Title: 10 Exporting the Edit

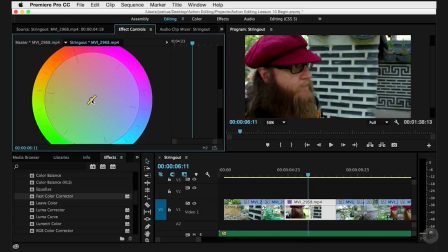249s
Like I said, here's my color wheel. I want to warm things up a little bit, so I'm going to just click on the center and drag it out to the orange. Obviously, you can do extremes in any level. A little green would actually kind of make a little bit of sense because a lot of people like green filters.
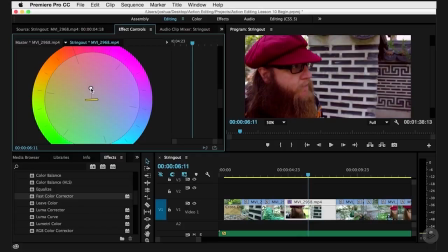264s
Reality, if this is supposed to look like it was shot on film, a little bit of red or orange makes more sense because that's kind of what those look like. So I'll go ahead and do this pretty extensive red or orangish
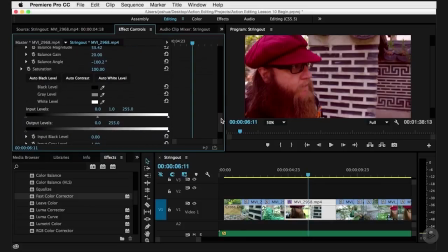281s
extension. And then the other thing that you can do with this is you can still affect the brightness and the darkness within this shot a little bit here if you want to. You can set all of your black, gray, or white levels, and you can mess with your saturation, which is what I'm going to do.
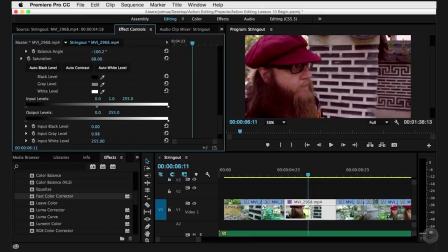297s
I'm going to desaturate it a little bit We'll just go to around 70.
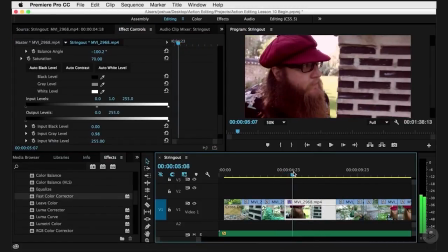304s
And you can see that we still have our colors because we added them all up and made them nice reddish warm,
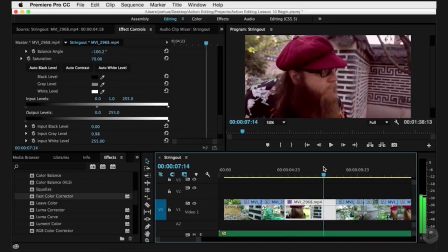313s
which doesn't look very pretty. It looks like a mistake. However, what I'm trying to do is emulate that old film look.
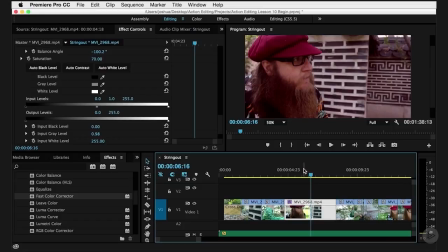319s
And then what I could do is add some grain and some scratches on top of that. And there are some filters that are already in Premiere that you could work with adding grain and adding some noise and stuff like that. Or you can always get a third-party filter and layer it in on top,
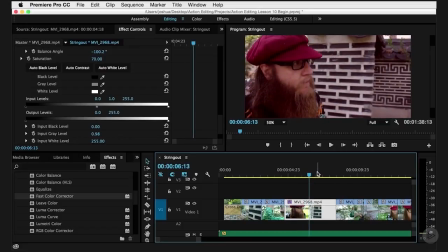335s
which is probably what I would do because there's a lot of awesome third-party effects out there that if you just look for them, you can usually get a lot of them for free. Or you can buy a really nice package for relatively inexpensive that has a whole bunch of different effects.
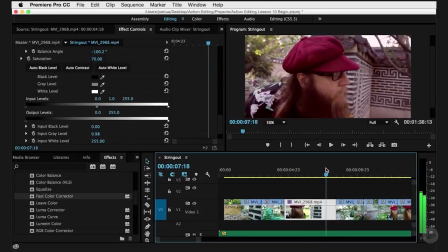352s
So this is what I'm doing. This isn't color corrected per se, it's colorized, and there's a difference.
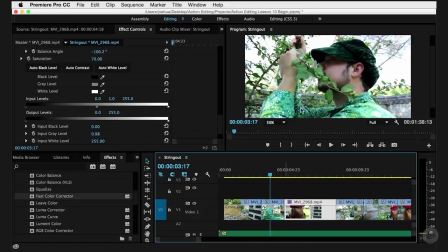358s
This is closer to color corrected than this. If I wanted to make this proper colors, I would probably just lose a little bit of the blues, as you can see in the skin tones.
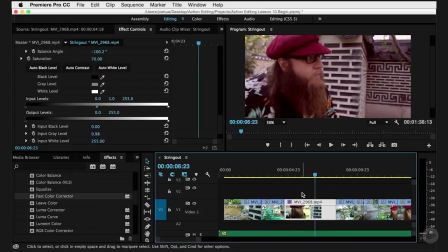366s
Now, instead of going through and doing that for every single shot, just like we did with the audio, I can click on this, I can copy it, I can highlight everything. I'm going to deselect this guy by pressing Shift because I don't want to give him 2 layers of all this.
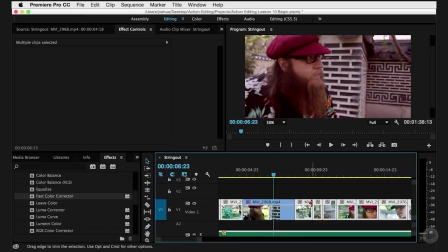384s
And then I can right click and paste attributes.
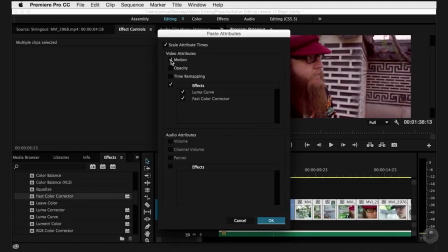389s
And in this case, I'm not pasting the motion. I don't want to paste anything from the motion. I just want to paste these 2 effects. And I say OK.
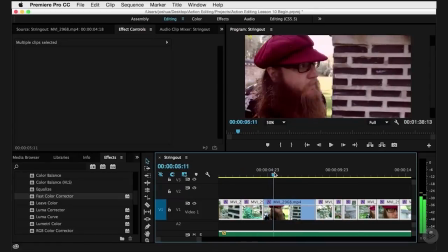400s
And now everything has been treated with those same effects.
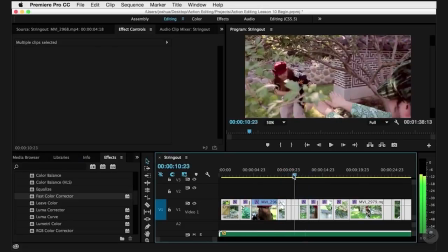404s
And so let's look for one where we might want to affect it even differently.
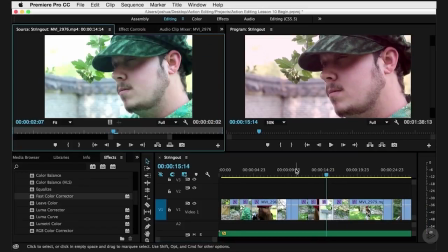410s
Let's take a look at this guy, for example. Now I can double click on that and it still has, again, you can see the before and the after.
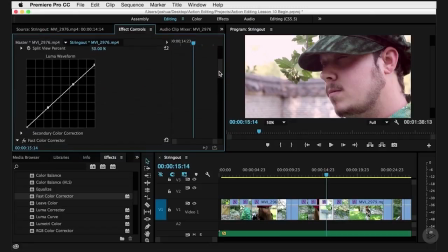416s
We have the effect controls here. What you might end up having to do is go through and change your Luma. And what I do when I'm doing these effects is I basically figure out what like images I have, and I'll do it for a representation of each of those like images and then copy it and paste it to all the other ones.
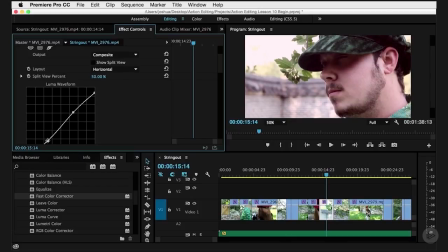433s
So this one, I'm going to drop my darks down a little bit more. There we go, a little more dramatic.
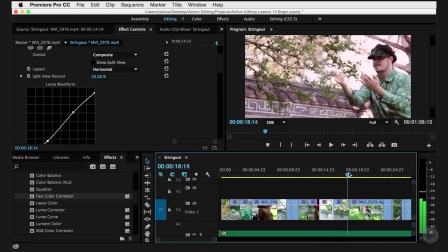439s
So you can see the effect there. Fantastic, that's looking suitably cheesy.
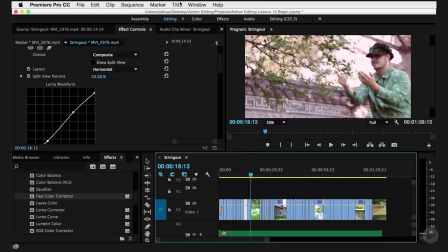445s
If I wanted to add any titles or anything like that, I could do that now. I'm not going to.
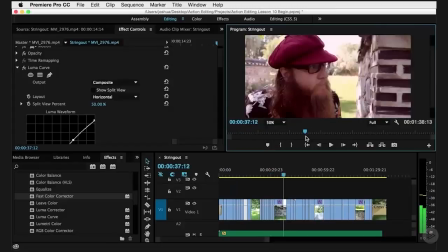450s
I don't think that this scene needs a title per se. If you wanted to, you could easily add a title.
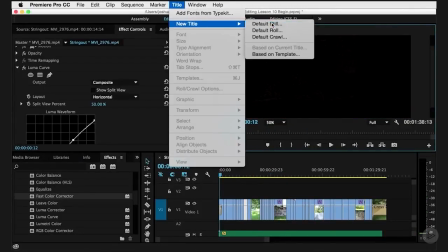455s
Just go to title, new title, make it a still, name it,
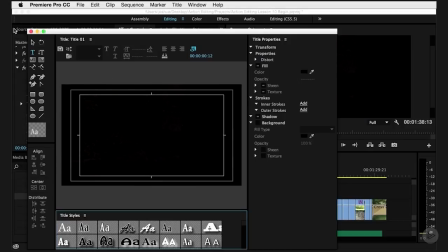461s
and then use all these tools just to make your title card, and then it'll open up in your project
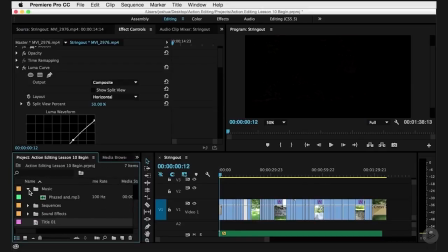471s
right there. Again, if you're doing titles, go ahead and make a little title folder. Don't just let it float out here in the ether. I don't actually want it, so it bothers me. I'm going to go ahead and get rid of it. But feel free to put titles at the beginning.
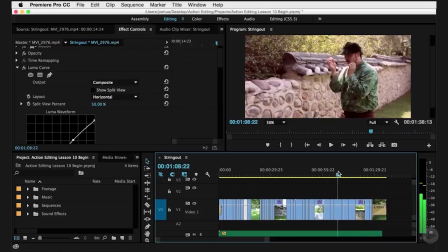483s
You could do scrolling credits at the end. You could put whatever other things that you want in here.
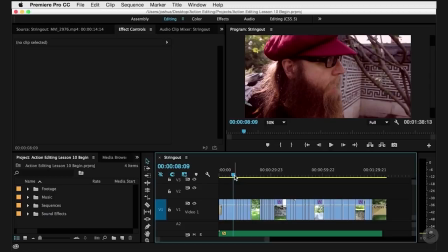488s
For all intents and purposes, we're ready for export. So let's go ahead and export it.
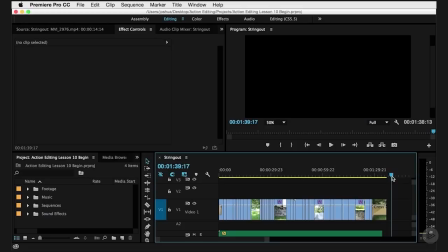495s
There are multiple different ways to do this.